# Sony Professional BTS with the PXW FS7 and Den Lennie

Hi, I'm Lennie. I'm a DP, producer and very occasionally a direct as well.
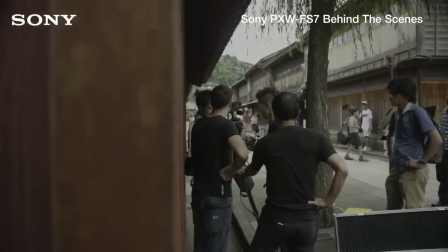We've just wrapped 2 weeks filming in Japan for Sony's PXW FS7 camcorder.
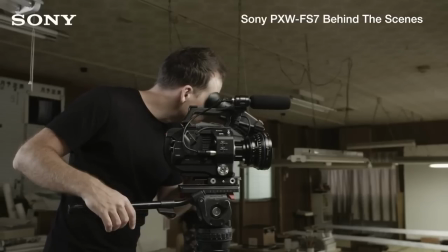We've been making the launch films. My name is James Tonkin. I'm a director and a DP. Let's just talk a little bit about what this camera does and doesn't do.
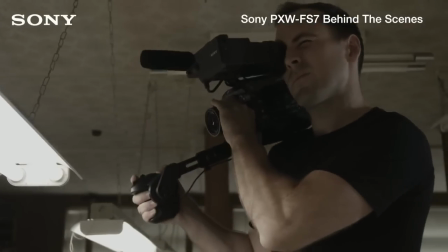It's a Super 35mm sensor. It's a 4K sensor.
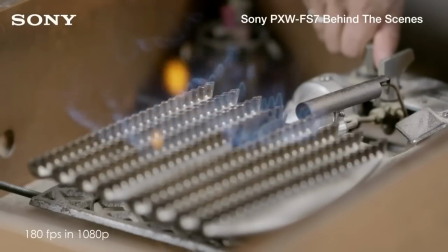It shoots up to 180 frames a second in HD and 60 frames a second in 4K.
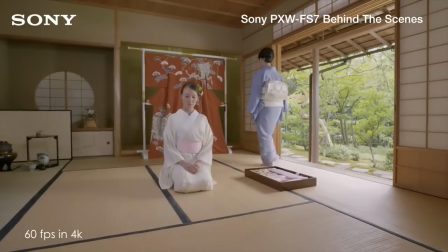Using XAVC codec, it's a 10-bit 422 intra-frame codec which will give you the full 10-bit 422. That's huge. A lot of FS700 users were really hoping for a 10-bit upgrade. Of course, it's possible to shoot with a normal profile on the camera, but the real reason and benefit for sticking to S-Log 3 is to get those full 14 stops of dynamic range. And there are points in this film where we've chosen scenes specifically to show these 14 stops.
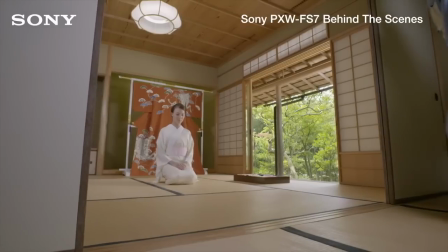We've chosen scenes where you'll be having a tracking shot inside and looking straight
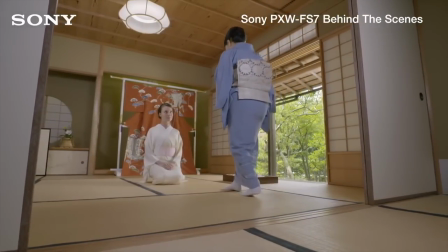out of a window while also maintaining the filament of a lamp that's also in the scene. And these shots were designed because we knew we wanted to show this feature. We wanted to really put across just how wide this 14 stops of dynamic range is.
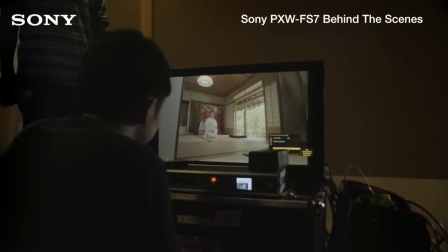And for people to appreciate that we're keeping the filament of the light in exposure while also being able to see out of a window.
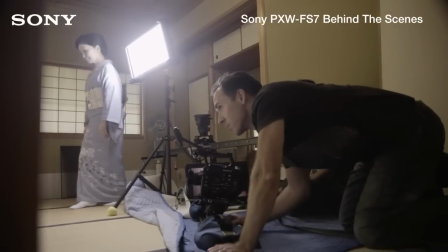To be able to make this film was a great treat because we got to make 2 films, a documentary style film and a 4K,
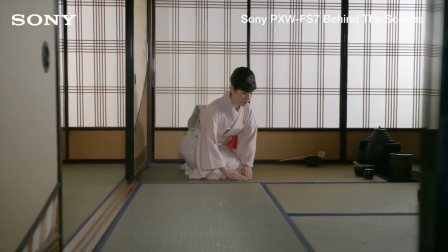more high-end if you like, more considered fashion and commercial feel production.
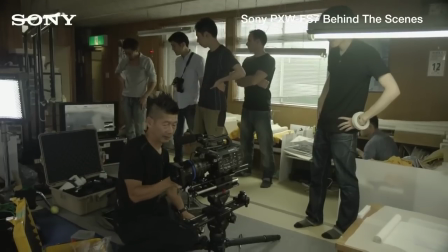Working on the HD film, we picked the narrative of following how a kimono is painted in a factory,
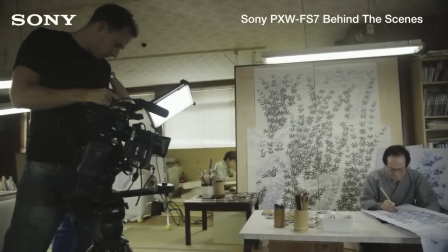and the important thing was to be able to work very quickly around the process.
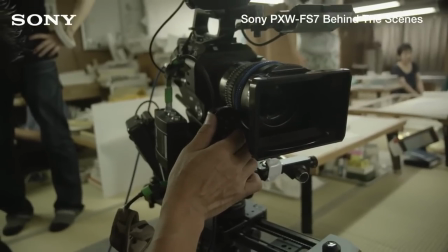Because we were working in a documentary format, we couldn't tell people to stop and to redo things.
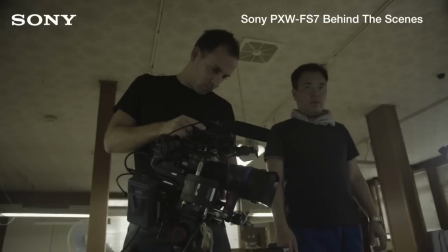We had to work around them, so the important thing is being very fast and agile and being able to reposition quickly and work just as you would when you're filming any other documentary.
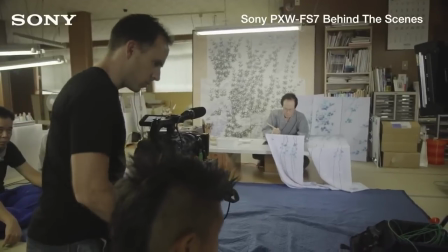A lot of the time you don't have the ability to extensively light what you're working on. This meant that there are only a few occasions where we could bring in lights,
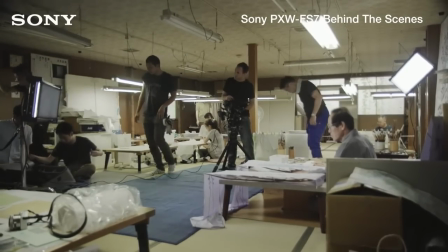but a majority of the time we were really trying to work with a combination of the available
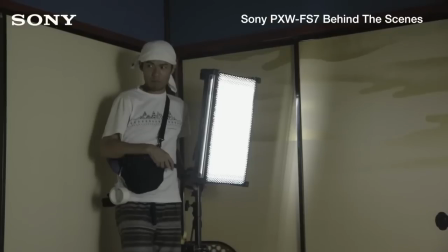practical light in the room and also just the small amount of light we could add. This camera does amazing 1080p. It's beautiful.
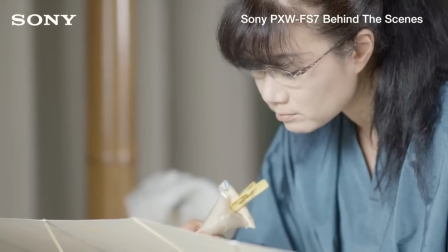And also it records 4K internally, and that's the thing that I think gives us the edge with this camcorder,
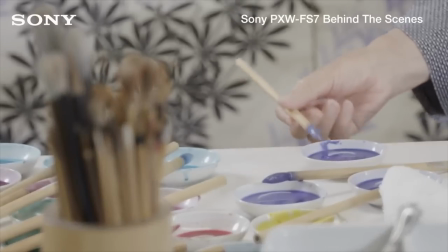is the ability to record on the XQD cards, 4K internal and 1080p.
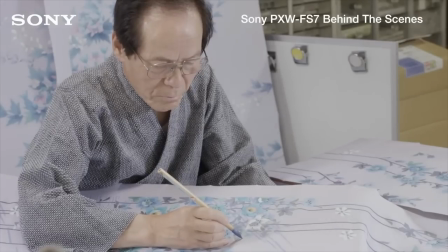So there's really no reason why you can't acquire 4K and create a 1080p master. When Den and I thought close about the sort of narrative format we should use for the FS7 film,
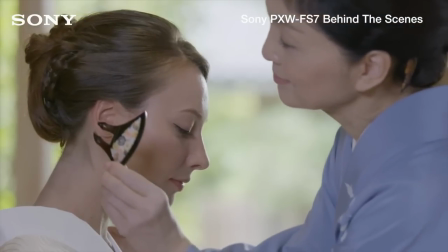we really wanted to get across something which would allow the viewer to watch every frame and study every frame in close detail.
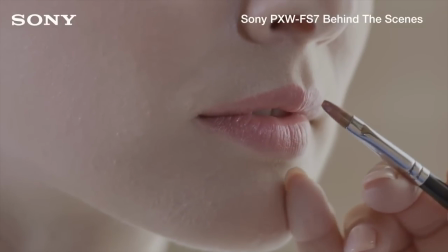And one of the great functions this camera has is the ability to record 60 frames a second in 4K.
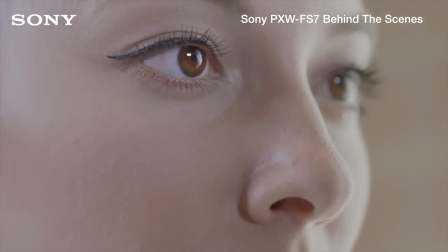And immediately for me, this was a function that sprung off the page and was something I wanted to fully utilize in making the film.
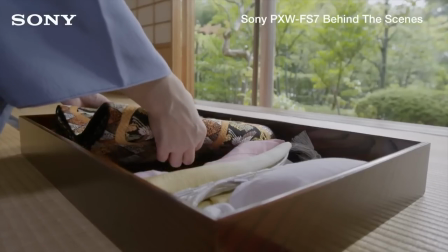Because we decided to shoot the film using the full 4K resolution of the camera, and one of the most important
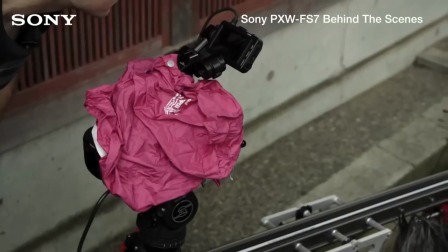aspects of working in 4K is considering how you move the camera and how you use 4K to really immerse the viewer in the viewing experience.